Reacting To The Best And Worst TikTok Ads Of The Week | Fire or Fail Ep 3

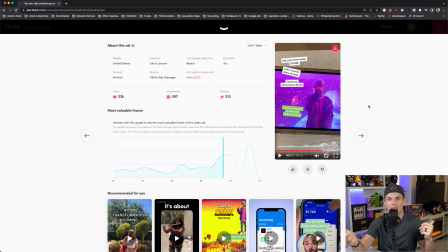(24:52)
I still have no clue what it is. Now I know that like you can buy Kid Cudi merch in the app, but like that's it. Like, what is that? What's the purpose? Who's it like? Again, so this, unfortunately, McDonald's did not redeem you at all.
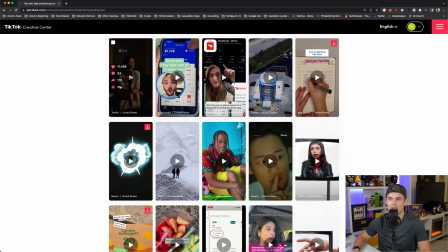(25:05)
If anything, it just made me feel like more bad for you. That's pretty terrible. That's another fail.
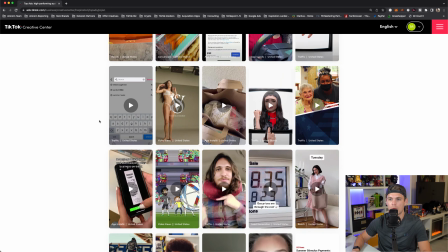(25:12)
Let's see. We'll do one more, and then we will wrap it.
Did you know you can clean a grill with the raw?
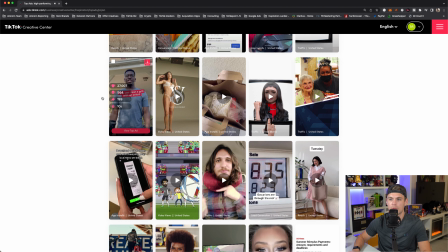(25:19)
Let's see this one. We'll try this one out. This one looked interesting. We'll give this guy a shot. Did you know you can?
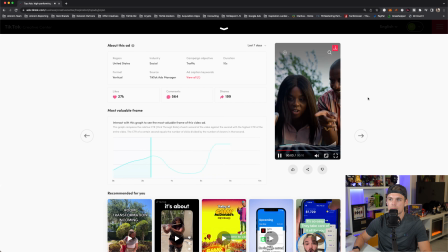(25:26)
Okay.
Did you know you can clean a grill with the raw onion? Now you can search TikTok for life hacks like how to clean a grill.
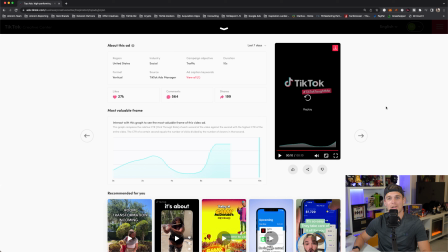(25:35) TikTok taught me.
Okay. We are now judging a actual ad from TikTok for TikTok in the TikTok ads fire or fail. This is like full inception right now. So clearly TikTok's going to get it, right? If anybody's going to get it, they better get it. They better get a fire. Otherwise it'd be pretty embarrassing, right? To get a fail on their own ad platform.
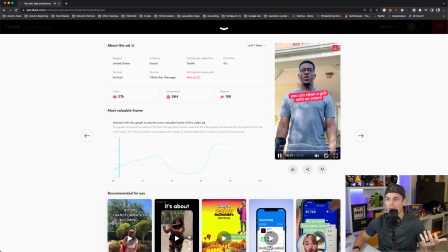(25:55)
And it does. This does a lot of things right. So Did you know you can clean a this hook, really strong hook. You can clean a grill with an onion and some dude standing there. Like, of course I'm going to watch. That sounds like, what do you mean you can clean a grill with an onion?
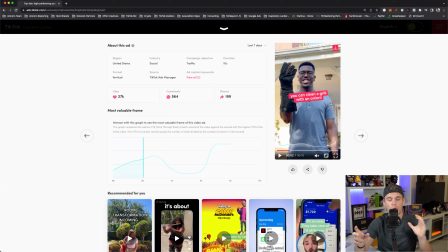(26:08)
Like, that's a really good curiosity opener, really good hook, good use of the text overlay, good visual. The only thing I would say is if he was holding the actual onion or something would make it a little more engaging, maybe showing him crying, like cutting some like funny thing, like him cutting it open,
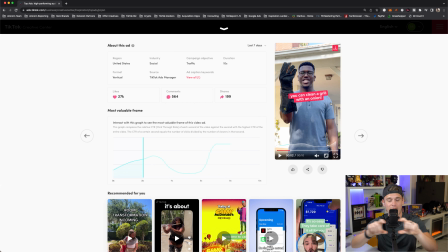(26:24)
crying while he's holding it. And then you could put a little text note there, like, I'm not crying because I'm emotional. I'm just crying because I cut the onion or something like that. Or this tip is so powerful, it made me cry.
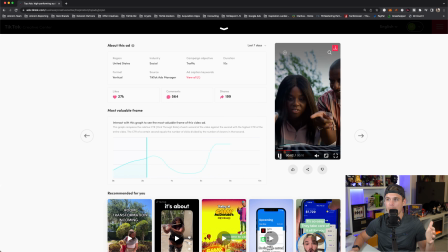(26:35)
There could have been some things they played there, but still pretty good. And then again, like, really good.
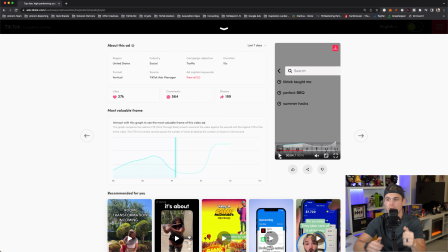(26:41)
Then it switches perspective. It goes into the app showing it search, which I really love using kind of the search, the typing functionality. And then showing the guy actually cleaning the grill with an onion.
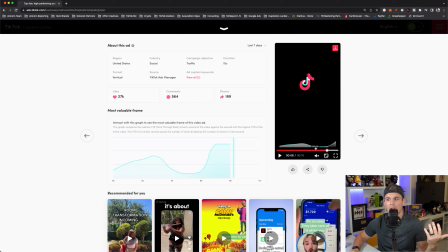(26:54)
The only thing I think could have done better is like maybe showing it a little more. I think they could have done some fun things showing like reaction videos to people. Like they could show reaction videos of people reacting to him cleaning the grill with an onion. That could have been pretty fun to make it a little more dense and a little more, have more content in it.
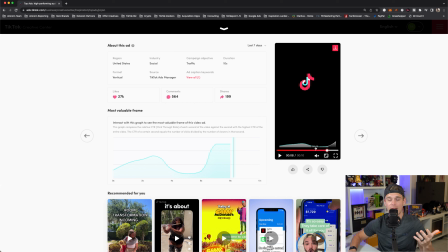(27:12)
But still, 10-second ad, quick, to the point, concise. It gets the point across, which is that like TikTok's really trying to push, like, they want this to be the search engine. They want people to come here, not just for fun videos, but for content, for education, for information, for entertainment, for news.
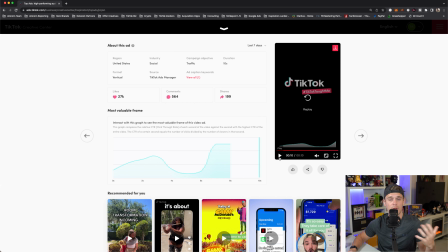(27:28)
And so this does that. It pitches that you can find out really creative hacks and really creative things to do. And even their end card isn't too promotional, right? It's kind of just like the hashtag in there. It's not telling you really do much. So yeah, I give that one a fire. So that's way for tonight. So guys, appreciate you hanging out with me for another episode of Fire or Fail. As always, hit that little bell down there to subscribe to my channel, get all my videos, get all the future episodes of Fire or Fail, plus all the other tips, tricks, tactics, strategies, all the other cool things that I share around marketing, investing, entrepreneurship, everything else you could think of that I talk about on this show. And yeah, in the comments, let me know if you guys are enjoying this series and if you want to keep doing it. And other ideas for content or things you want me to cover in future videos, future series, let me know, and I'll be sure to take them in order. If they're something people really want a lot of, maybe I'll do another series. If they're not, I'll get to it when I get to it. But as always, thanks guys. I'll see you in the next video.